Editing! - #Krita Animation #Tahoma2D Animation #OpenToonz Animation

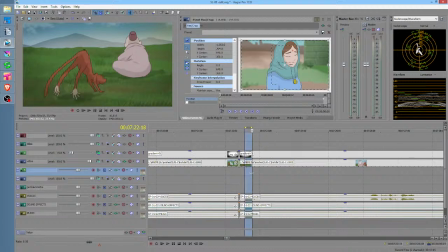3986s
I am going to try to chop this down and see if it makes it feel a little bit better. Right there, why are we going to sit there forever? That's crazy. So once he arrives, in other words, I want to keep, in this shot,
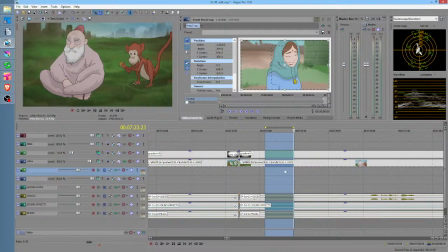4004s
I want to keep the motion happening to maximally distract from the fact that it's a little bit of a weak shot.
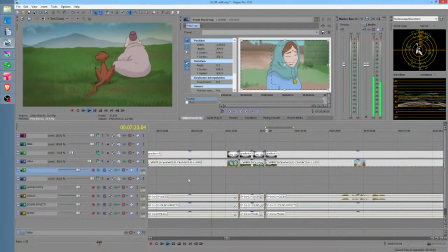4017s
That didn't quite work. Let me look at that again. And the reason it doesn't work is because this
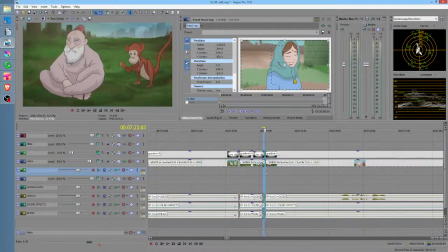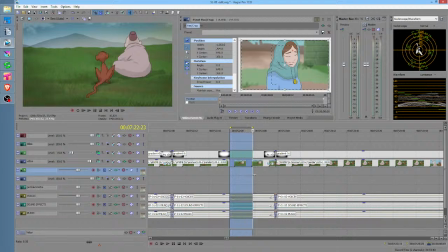4034s
I actually wonder if this was, if he was in motion, if he never landed, I have to try that.
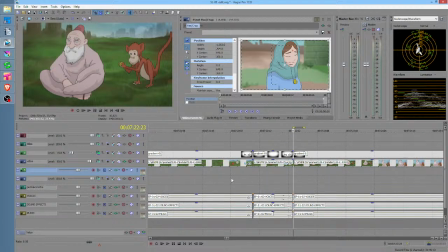4043s
If he never landed, then it would just flow into the reaching out like that. Maybe. Let's see.
Thank you.
Yeah, this whole thing is not very well acted, and it doesn't
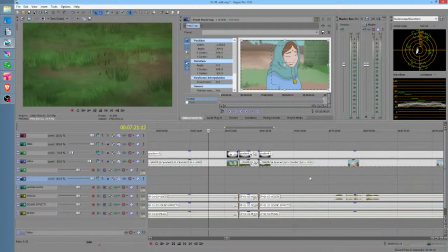4064s
breathe in the right places. It's almost like I could cobble a better take together by taking the still images from the animation and just changing their pacing a little bit. Okay, so first thing let's do here, just so we don't go crazy, is let's fix the music.
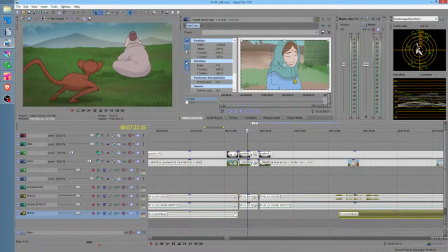4081s
So what I'm going to do is just run the music. Here's a line of dialogue, so I'm going to assume if I run the music up to there, we won't hear the edit.
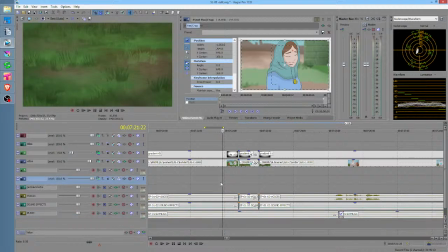4089s
So ignore the visuals for a moment.
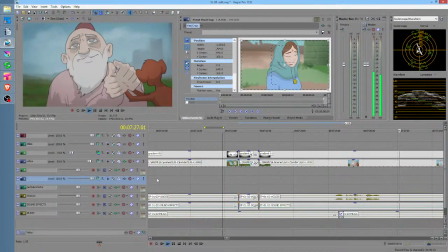4094s Thank you, little friend.
Okay, and his hands are horrible.
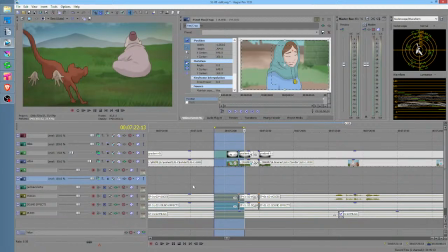4098s
This is one of those shots that I've definitely been feeling like I want to redo. So, boom, flop.
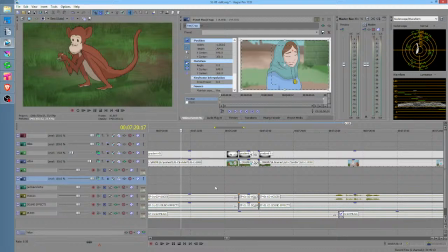4106s Thank you, little.
Okay, so I would say basically, as far as an overall editing decision here, to just make it flow smoothly from the minute he takes off, this effect with the fur is cool.
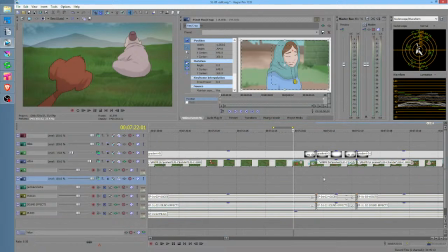4120s
So, but once we go to this, it really just needs to get him over there, right? We don't need to languish on this shot. So that worked. But the thing is, the old guy reacts so darn quickly.
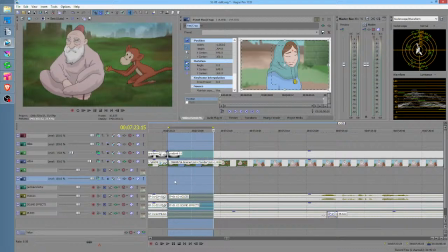And plus the reaction is a little weak. Like, okay, you hardly even see it. So why even have it in there?
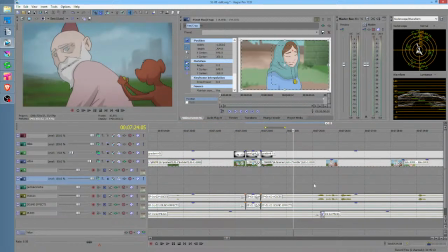4154s
This is a shot that really needs to be redone. His hands suck to high heaven, for one thing. I mean, this is just really a crappy shot. Let's fix it.
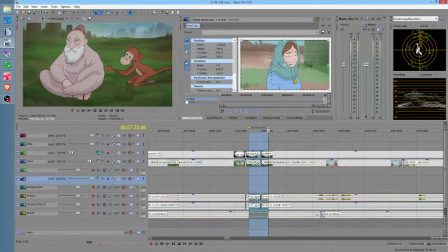4168s
Yep, let's fix it. Let's come over here and see what we've got to work with here.
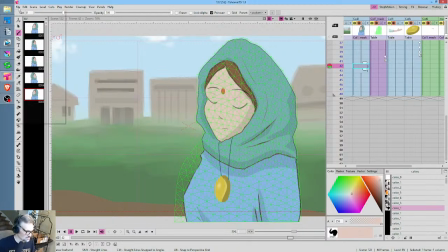4173s
So first of all, is this a So we're going to interrupt the edit process and reconfigure on possibly some animation. So this is shot number 120C. I can almost bet you that this is a Krita shot, but let's take a look.
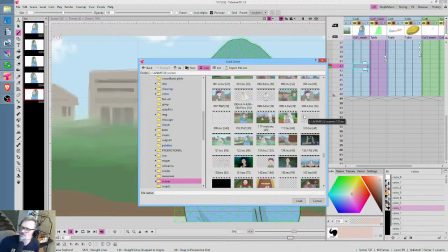4192s
Zuko's over there saying, "Oh dear." Why are you saying, "Oh dear"? What's your problem over there, buddy?
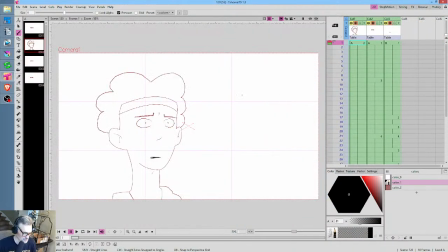4200s
So this is not 120. Yeah, 120 is some ancient thing that who knows what it is.
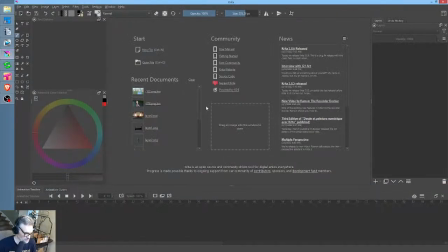4205s
So I'm just going to, we'll create a new scene. Let's jump over to Krita and pull up 120C.
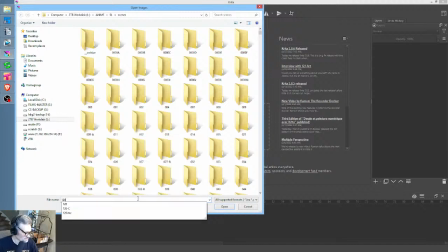4212s
If you guys don't want to watch somebody deal with fixing stuff, then
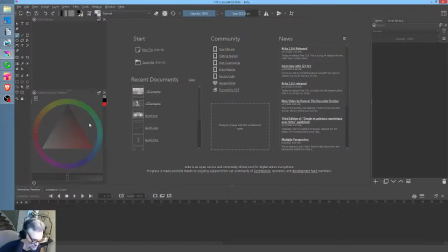4224s
again, go over to Sifter's channel and look at the video he posted today or something.